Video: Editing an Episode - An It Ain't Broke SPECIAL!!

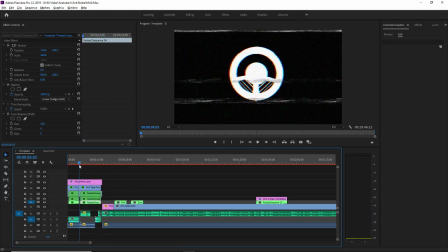Shut up, Duncan. So this has kind of grown in sophistication, as I've mentioned, kind of since we started.
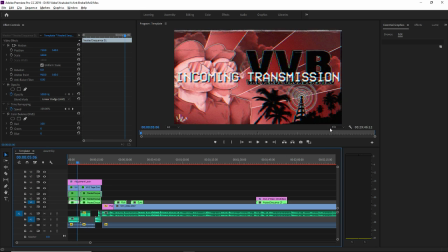So I have it set to 1/4 resolution here to make it easier to work with, which actually makes the VHS effect look a hell of a lot more realistic.
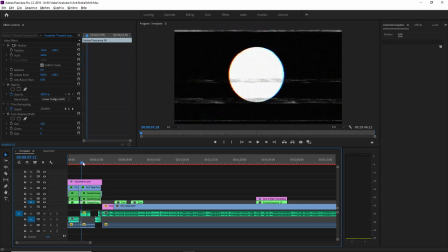But anyway, what is going on here? So to create that VHS effect, I have these sequences here.
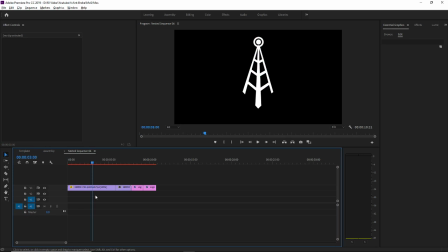What I've done, basically, this is the same thing, this bit of video.
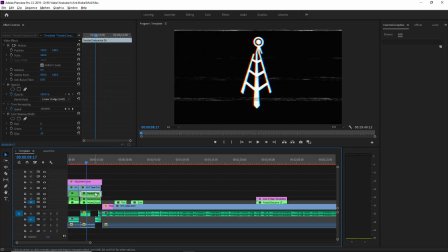Okay, so I have that layered 3 times, and that has what's called a chromatic aberration effect. So that's how the colours shift. So each one represents red, green and blue, and I've manually shifted the colours around to create that effect.
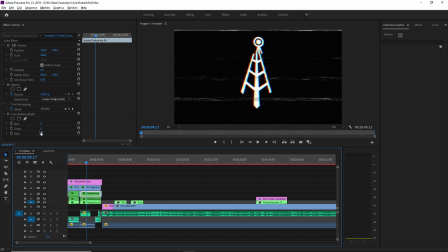So if we come up here to colour balance, you'll see that blue is at 39. Now if I move blue, what happens? You see that there? It kind of goes yellow because I fucked around with the colours. So I just move that back. So basically you separate the 3 colours and you shift them around to create the effect of the colours being separated.
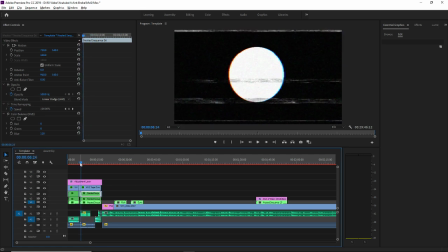The other thing that's going on here is you'll notice this VHS look here. So that's just a green screened effect of
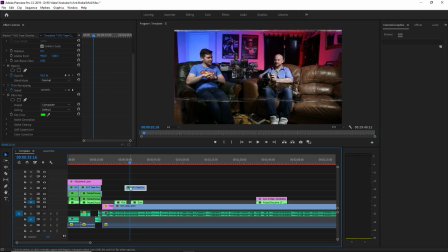VHS interference. And so I downloaded that. How do I undo the key?
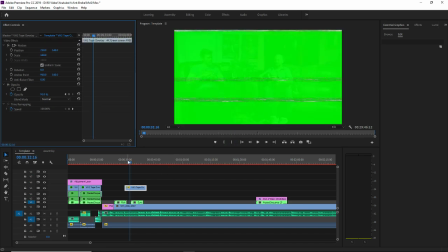Actually, if I delete the Ultra key effect, you see what that looks like. Okay, so we all know how green screen looks. You know it's kind of slightly opaque, which is just to help sell the effect. I use the Ultra key effect to take out the green. So if I show you how I did that, let's go into Ultra key, drag that here.
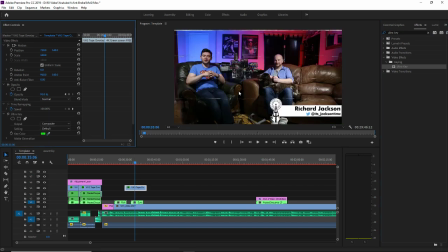By the way, it's not a tutorial. I just thought you might be interested. Click on that, and that keys out my green. It's a very standard effect. Okay, so that gives us our kind of tracking effect.
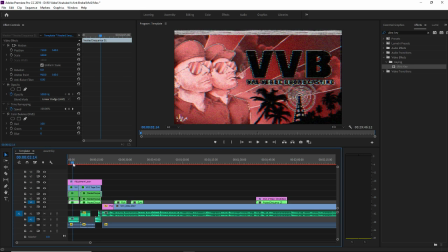You'll notice as well something else that we've done is you see this line here, it kind of rolls. There's like a shift. That's just something that I've added to this adjustment layer, so that's called a wave warp. And the wave warp, that's just to add that bit of distortion. It kind of sells the effect. And you'll also notice the noise.
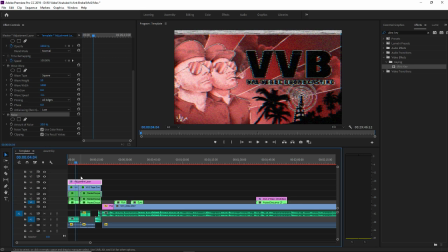So the noise adds that kind of grain. You see the grain there. So if I just delete this adjustment layer, you'll notice it, and then it's just smooth. And the effect doesn't work quite as well without that. So there you go. So I've built that up. I used to have just a standard test card, but I've replaced it with Morgan's art because it's fucking great, you know.
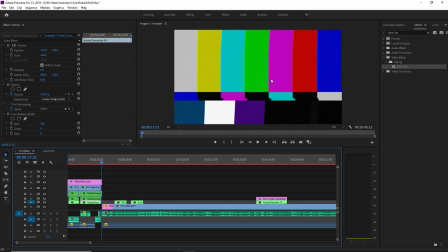Got this kind of thing here, this kind of bars and tone thing. That's just something from Premiere.
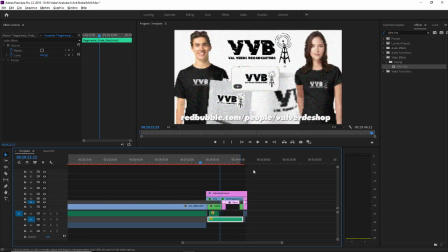I just think it sells it quite well. We come to the end of the project. So, yeah, so this already existed, our little kind of red bubble ad, and all I've done, I've used this adjustment layer to add the
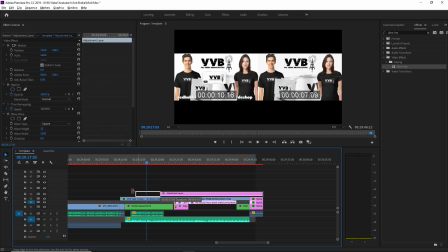grain and stuff. I haven't bothered with the chromatic aberration on this because I haven't had time, and I honestly not sure that anyone particularly notices.
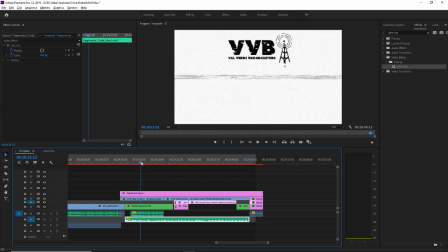If I did, I would like to at some point,
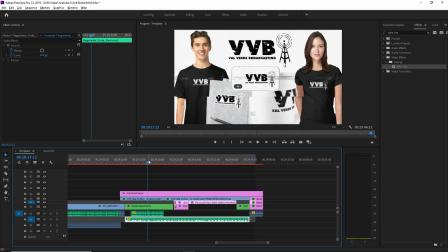but I do want to I want to change that ad because we have a bit more of an offering now in the shop, so I did want to change that at some point.
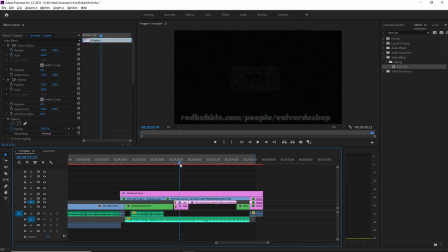It's a constant time issues, I suppose. The very important credit section. It's very important to us that people get credit because you know, we've both been in a situation before when credit wasn't received, and I'll say no more.
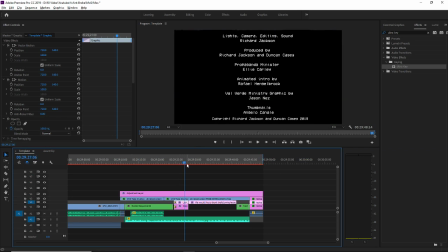So yeah, and we did it in the VHS font because it just, again, it's supposed to look like it's coming from some sketchy broadcast from some sketchy country, which is what Val Verde is. And we're going to update these in a minute actually because we've had a bunch of new patrons come in, so we'll copy those in from a spreadsheet.
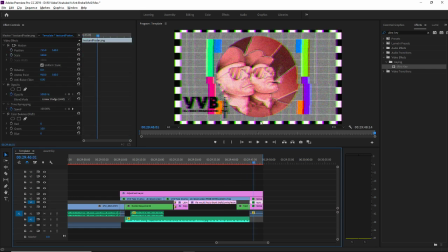Standard kind of sorts of patron thing, and then like I said, I've modified the test card to reflect, you know, I wanted to in one place integrate my artwork with Morgan's, and I think it looks quite nice. Or Morgan's artwork, just to be clear, is far in advance of anything I've cobbled together, you know.
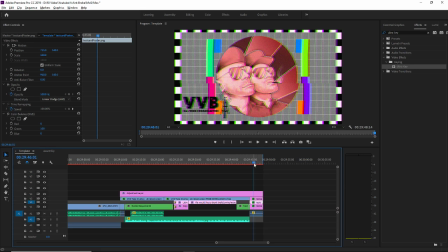So yeah, there we go.